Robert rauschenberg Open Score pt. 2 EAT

I had a group of about 500 people that I had gotten by donating to the Red Schoolhouse and Dalton and got
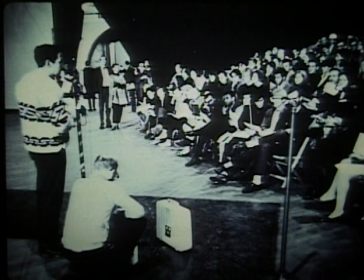the parents who were grateful for my helping the school and I didn't want them to see
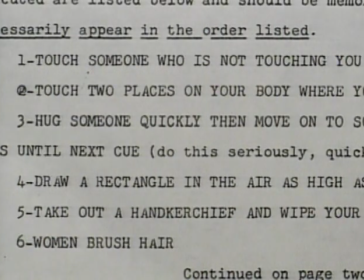anything there was no rehearsal they were they were given a list of 10 gestures and it was made up of very ordinary things that you could do one of the
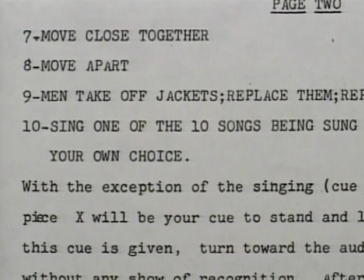the things that you had to do is in the dark you just move around
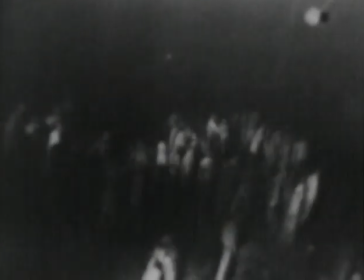a lot and and hug anybody that you bump into
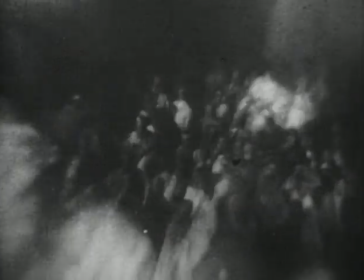no no was like pull your white handkerchief out and all this looked great on
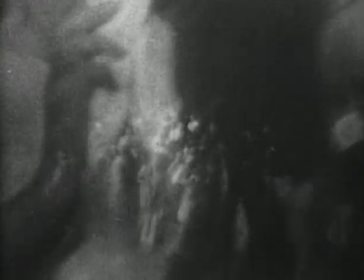the on the infrared TV I thought it was worked out that I would sit in the balcony along with a couple of other signalers and we sat behind them each had a bank of flashlights, which were in a row along the railing, and we got our instructions from the master bank of flashlights,
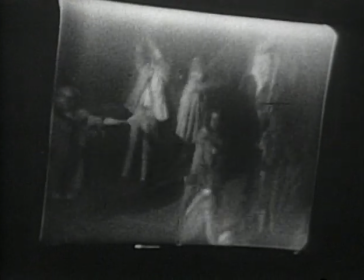and if three lights, for example, were turned on, we would then turn three from our bank on,
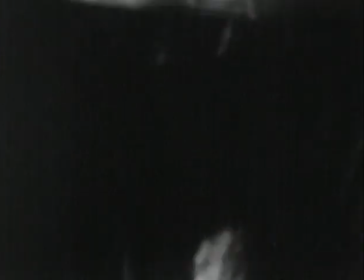and people below would then be able to see one or the other sets of lights,
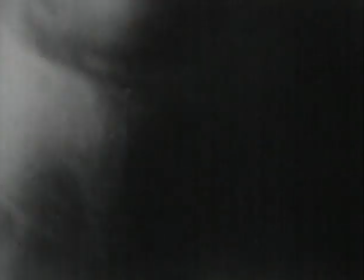and then know what activity to do. And what I did was the camera for Bob's piece, Open Score, but the lead-up to it was that I was the cameraman in Falstern's piece, shooting Bob.
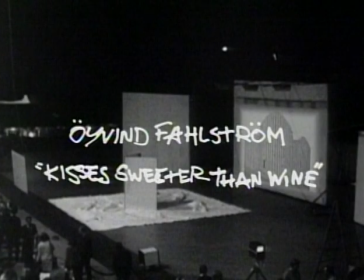It was just a shot of Bob.
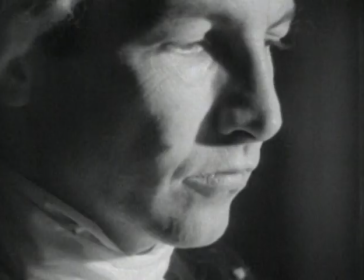I went in tighter a couple of times until I got to a frame like that, and we held it, and then this was on the big screen.
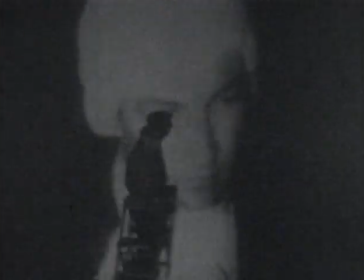In Falstern's piece, Bob was the superstar, But in Bob's piece, the audience was the superstar. And one treated the audience the same way that I treated Bob, with sort of great love and tenderness and with great care.
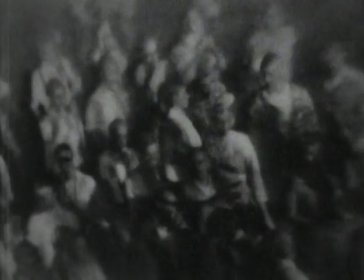A night vision camera, which turned them all into a Nordic people.
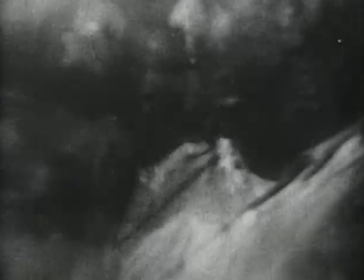That is, they were all blonde in this light. As I recall, the light was a little bit green around them. it looked like a huge crowd of blonde people in underwater
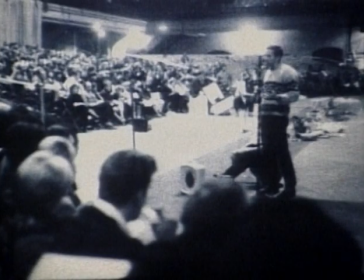so 500 new stars were born and then only about 450 showed up the next day because nine evenings got such a bad review in the new york times they didn't want to go
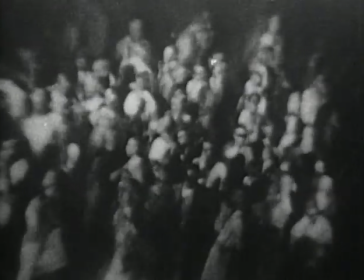again didn't want to be in that they wanted to be a popular star not
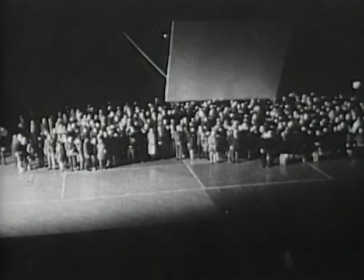just a star when the piece is over that's when it's over
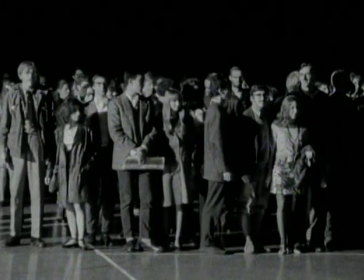and it's so solid and perfect at that point you want this piece to go
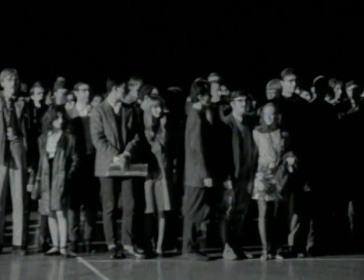on forever you want it to last continue but it can't continue because it because it's it's perfect the way it is and in the second performance of the piece there's sort of like a coda at the end almost
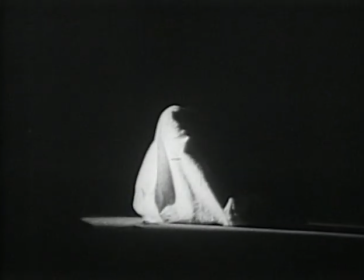like a recap of the song being sung in in the sack sitting there
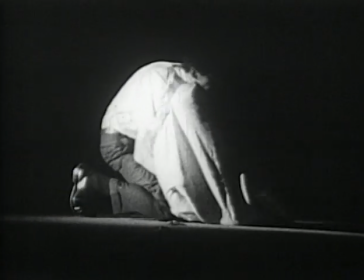it's almost like that pop song refrain about the song has ended
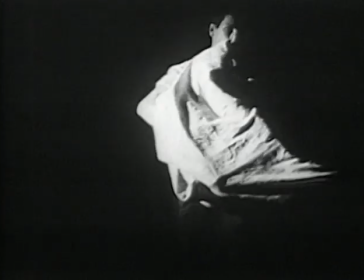but the melody lingers on you want this piece not to stop I
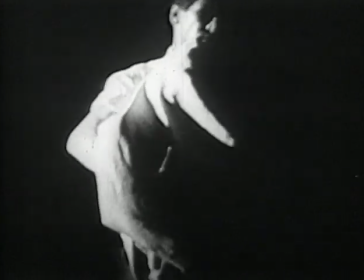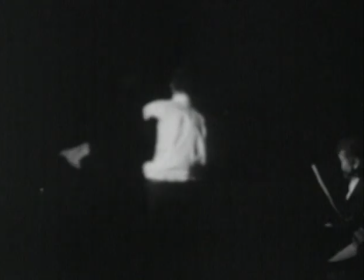thought well you know, this is a very hard piece to take as theater.
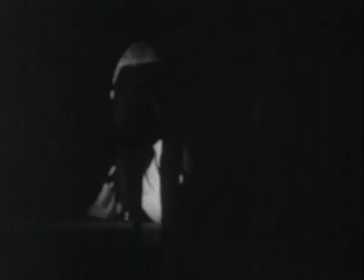And so I put Simona Giselle Forte.
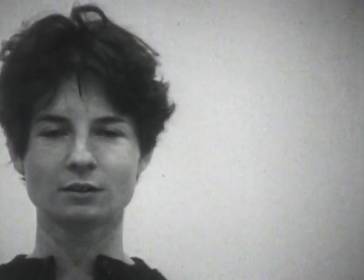She's a great dancer, but she sings fantastically.